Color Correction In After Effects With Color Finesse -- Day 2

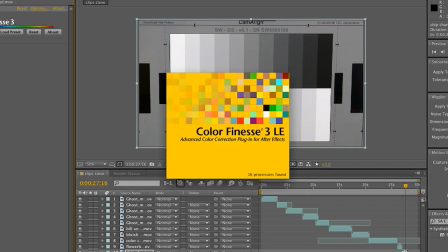0s
Hi, it's Steve Hallfish. Thanks for joining me again for another color correction tutorial in After Effects using Color Finesse.
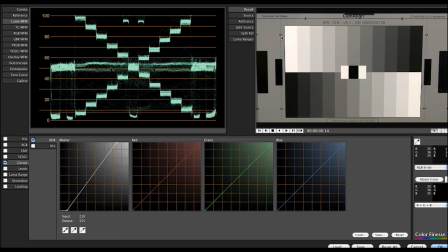6s
So this is the second tutorial about color correction. The first part of the tutorial was basically an introduction to Color Finesse, using Color Finesse in After Effects,
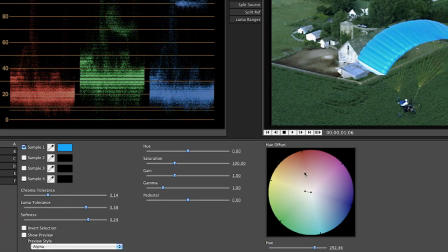16s
and also a bit of color theory and an explanation of how you do color correction in general. This second tutorial is more going to be hands-on, taking a set of images and fixing specific examples and walking you through those examples.
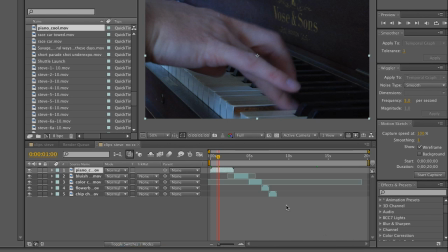31s
So before we do any color correction, I first want to show you how to apply the color correction. It's pretty simple.
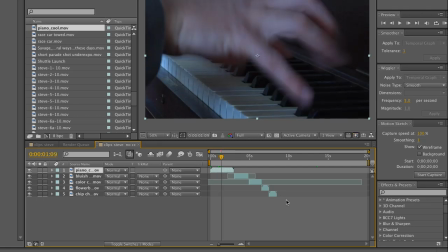36s
We select the little clip that we've got here in our After Effects timeline, and we need to add a filter to it. The filter I'm looking for is Synthetic Apertures Color Finesse, which I happen to know starts with SA and then the letter C for color,
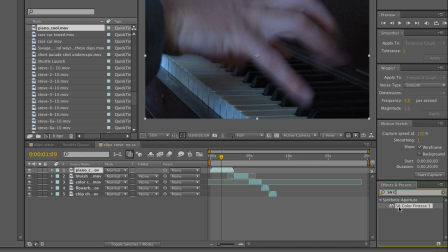51s
and you can see that we've got the SA Color Finesse filter comes up here.
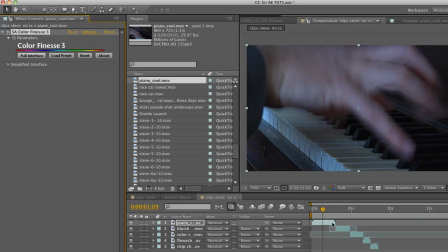56s
I'm just going to drag that and drop it right onto my clip. So once I've dragged that filter or double-clicked it or applied it onto this clip, it works a little differently than some of the filters in After Effects where you just start working with them in the interface right here.
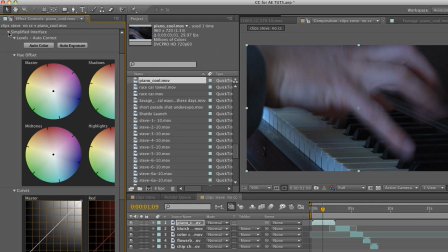73s
That is one way to do it, but what I want to do is use the full interface.
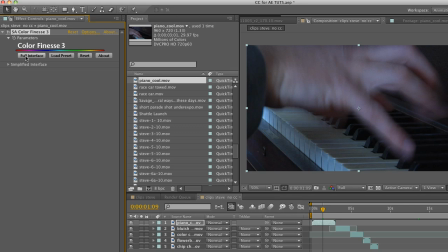78s
It's a little bit more like Boris if you're used to that, where you call up a totally different interface to After Effects.
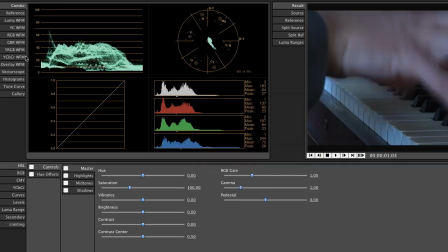84s
So I'm going to click on full interface, and that's going to call up Color Finesse 3 and jump us into the Color Finesse interface.
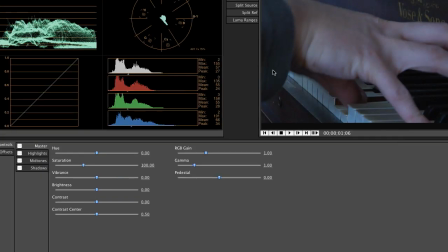92s
To start out with, I'm going to show you 3 different ways to correct the same image, just to give you an idea of the tools that are at your fingertips, and maybe you can find the way that works best for you. This image of me playing the piano is white balanced incorrectly,
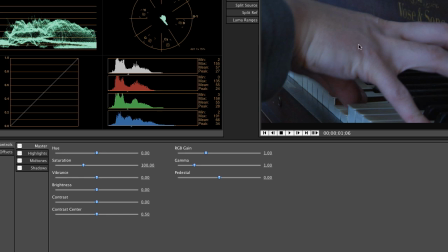106s
just got a little blue tone tinge to it instead of being color balanced correctly.
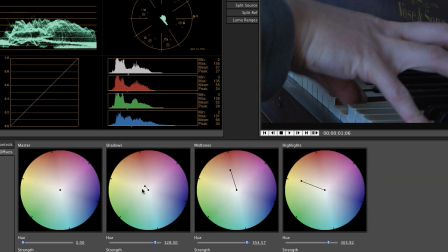112s
The first way I'm going to do this is kind of the way that you might think of it in Final Cut Pro using the hue offset wheels. And to do that, I'm going to reset. And I'm going to go into my shadows.
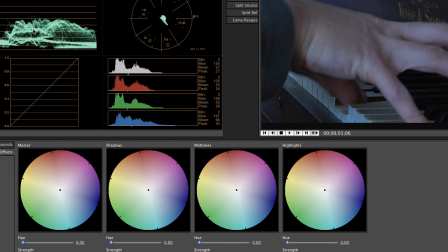125s
The shadows, the way that I'm going to do this, first of all, I'm going to add just a little bit of brightness to this.
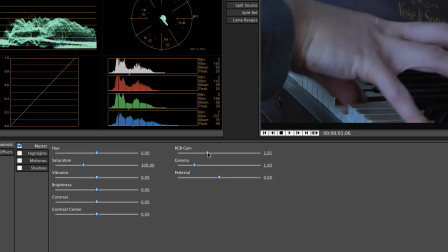132s
This is a little bit washed out. I'm going to add a little bit of gain, not much, because it looks, by the shadow detail, this does not look like it's a very high key, bright lit image. It looks like it's kind of a subdued lighting, natural lighting.
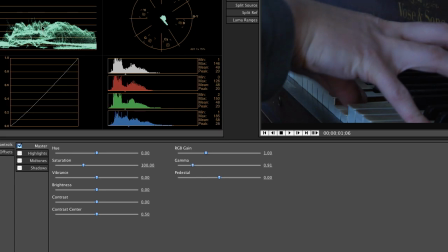150s
So I don't want to have it too bright. Normally I would try to get my levels here in this waveform monitor all the way up to 100, but as I look at this, there's probably nothing, not even the highlight off these white keys. This is probably not 100% white.
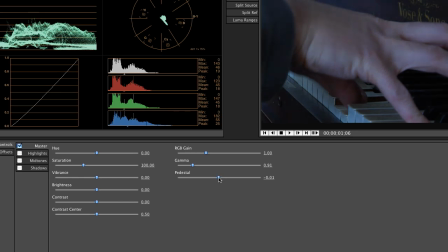166s
So we're just going to add a little bit of as much contrast as we can manage where it looks natural.
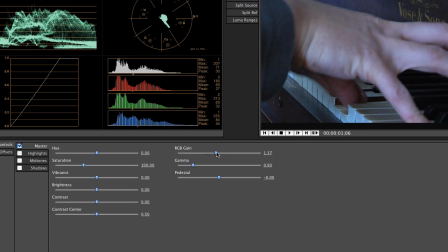178s
You know, we could go brighter if we wanted to. We could actually try to go quite bright with the gain, and then bring the gamma back down to see whether that we could set a tone.
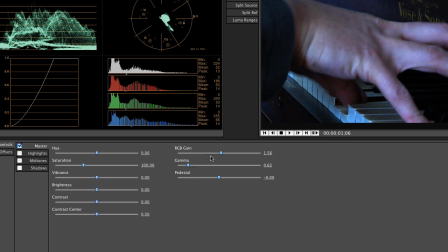189s
But that really does some funky things with the skin tone, so I don't want to try that.
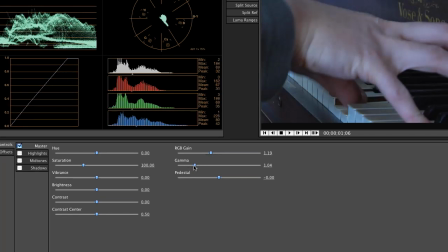194s
A lot of doing good color correction is to try things, see how far you can push something,
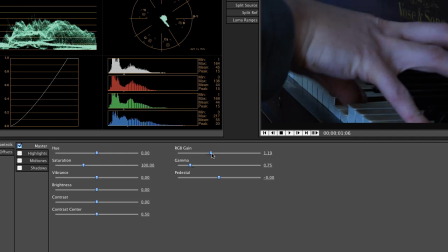199s
and if you can't push it as far as you hope, just bring it back down a little bit and set a level.
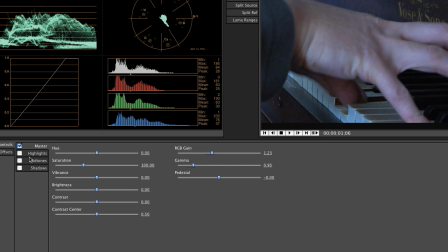206s
So you know, I can see in the details. It's still too cool though, right? So what we're going to do is go into the hue offsets, turn them on, and our shadows,
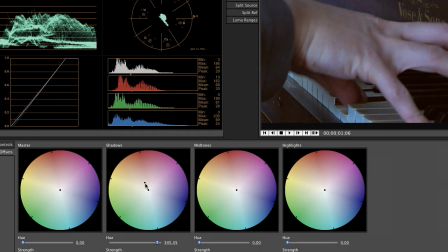215s
you can start dragging this out and look into the dark portions of the picture. You can see as I start to pull this center area up towards red that the blacks are actually getting pretty red. We don't want to do that. We just don't want them to be blue. So I'm going to leave that. So you can, as I start to go up, it turns too red.
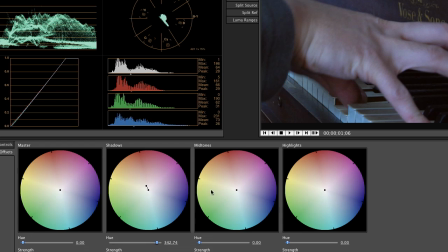233s
I pull it back down a little bit, and the blacks look much better. Skin tones still look bad, but those will do with the midtones.